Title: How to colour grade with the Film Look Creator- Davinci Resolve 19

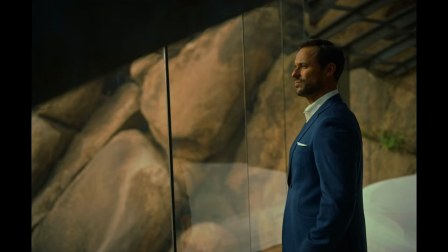(12:20)
With my saturation, I've just added a little bit more saturation. Well, actually a lot of bit more saturation. And it's getting our image to be a much more stylish look overall.
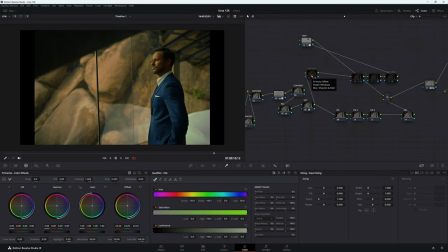(12:33)
So next thing I wanted to do is I wanted to do like a classic lens blur with our image here. So what I've done is I've made three nodes here. They've all got a power window in every single one of them, but they're all slightly different because I wanted to have slightly different blurs.
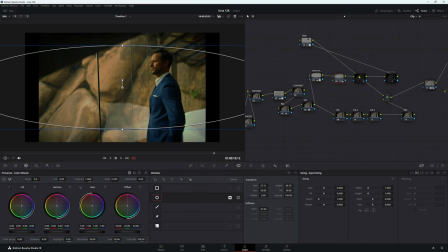(12:47)
We have this one here, and this one here, and I've set them all to different strengths. If that makes sense, because I wanted them all to be a little bit different in terms of this blur, and that's just giving us this nice
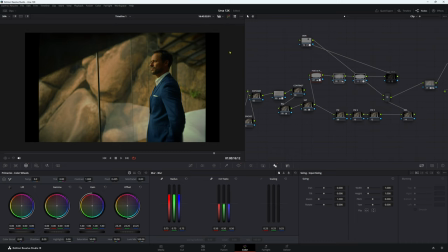(13:03)
lens blur here. So that's a classic, you know, lens blur you get with older vintage lenses. I thought, well, look, we're using the film look creator, why not give it that classic look? Now you can get a DCL for this again from Gore Henderson. It's really good, recommend having a look.
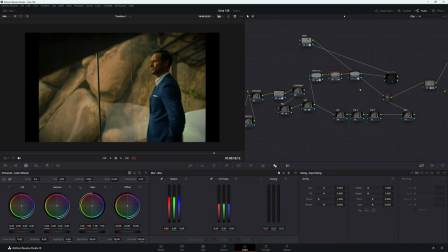(13:20)
I think it's from Gore Henderson, it might be from Stefan, but I'm not sure. I'll leave a link below. They got some good websites. Now, the next thing I wanted to do is I just wanted to give our image here a little bit more density.
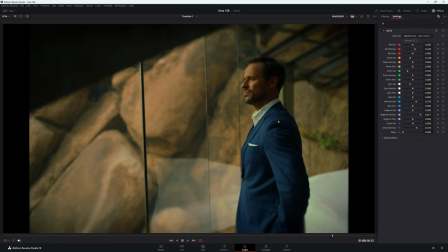(13:30)
So I've taken some of the green saturation away. I've made our image just a little bit denser.
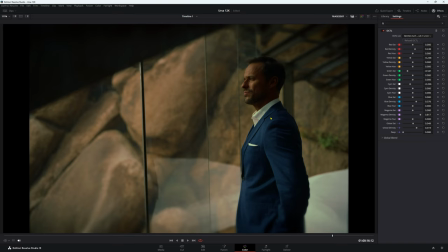(13:37)
So we're getting more richer skin tones here. I wanted that blue to have a nice, rich, deep feel to it. I really wanted that suit to pop out. I feel like it looks really good. And overall, I've just increased the density of our image, added a tiny little bit of saturation,
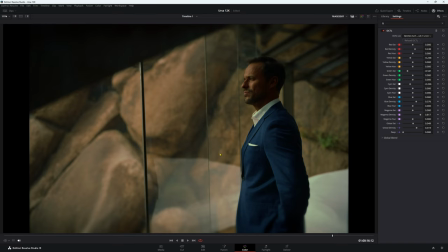(13:52)
and just gone through it and again just made different parts of our image stand out more. I wanted the whole image just to feel a little bit more whole. To me, it looked a little bit too wishy-washy. It didn't have really look to it. I wanted this to be this kind of classic look to the image,
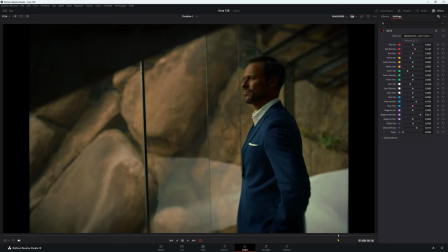(14:10)
you know, like he's like, I don't know, trying to sell some expensive watch or something like this. It looks really good. He looks like he's worth a lot more money than I am. Maybe he's acting, he has a lot more money than me, but he probably still has a lot more money than me. Overall, I really love the look of these blues. I love this DCTL.
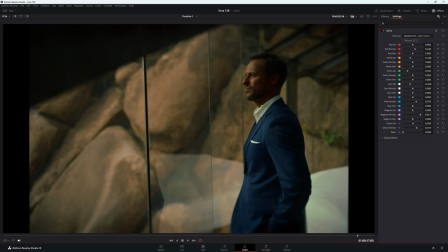(14:28)
Skin tone's nice, rich. All our focus is on this guy. We had this really nice, soft light, which was, if we look back at our node here,
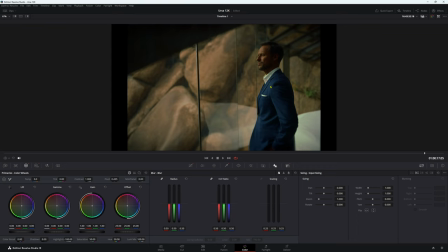(14:39)
that's before we made that highlight adjustment. And this is afterwards. And it just looks like the light is so much softer. And it just looks, to me, a million times better. But maybe you think differently, but I'm really happy with how this looked.
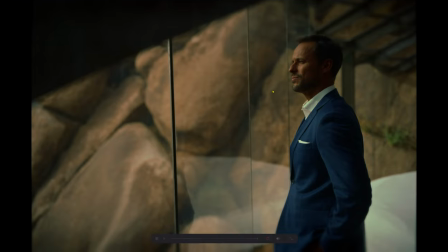(14:52)
So basically, I think that's everything. Let's go through the nodes.
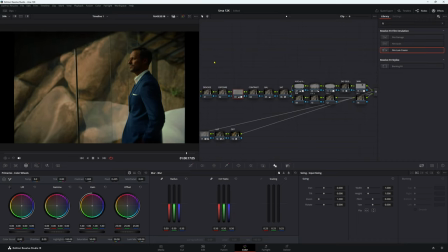(14:57)
Yep, looks all good to me. So a really quick and easy way to get a nice looking image. Now you can actually download this footage from Blackmagic itself. I'll leave a link below where you can get that. If you want to see more about the film look creator, if you want me to go through the film look creator and tell you how to use it, like step by step, what each thing does,
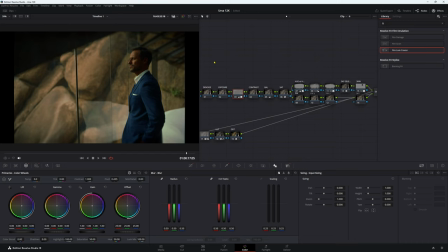(15:17)
leave a comment below. I know a lot of people have made videos about it, so I didn't want to just, you know, make another video. People think I'm just trying to chase views. I mean, I'm like 3 or 4 months way off, so I don't think I'm trying to chase anything. Maybe trying to chase this sickness away. Yeah, basically, not a bad thing.
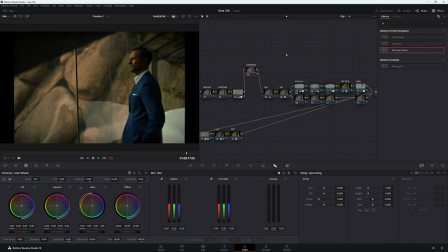(15:36)
I think as updates come along, it'll probably get better, but that's just my opinion. I'm sure people who know it better can do a better job than me, but personally, I would just have a pre-designed LUT and use that instead. But that's just me. Thank you for watching. I do appreciate it. Or anything you want to see, leave a comment below.
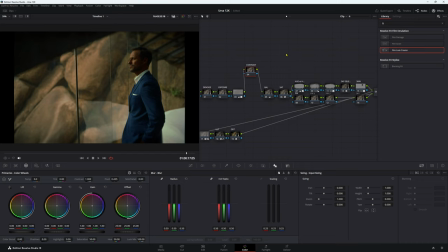(15:53)
And that's about it. I hope you have a fantastic day. I hope you're not sick, and I hope you're out shooting footage or grading amazing projects. If you are, tell me what you're grading. Tell me what you're shooting. Tell me what projects you're working on. Very interested to know what's going on in your film life career.
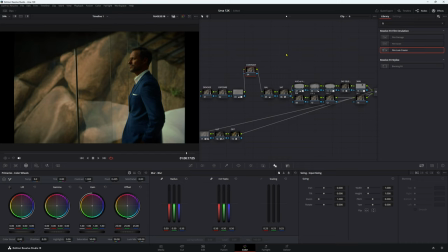(16:09)
Thank you again for watching. I have been Drew from Haiti Films, and have a nice day.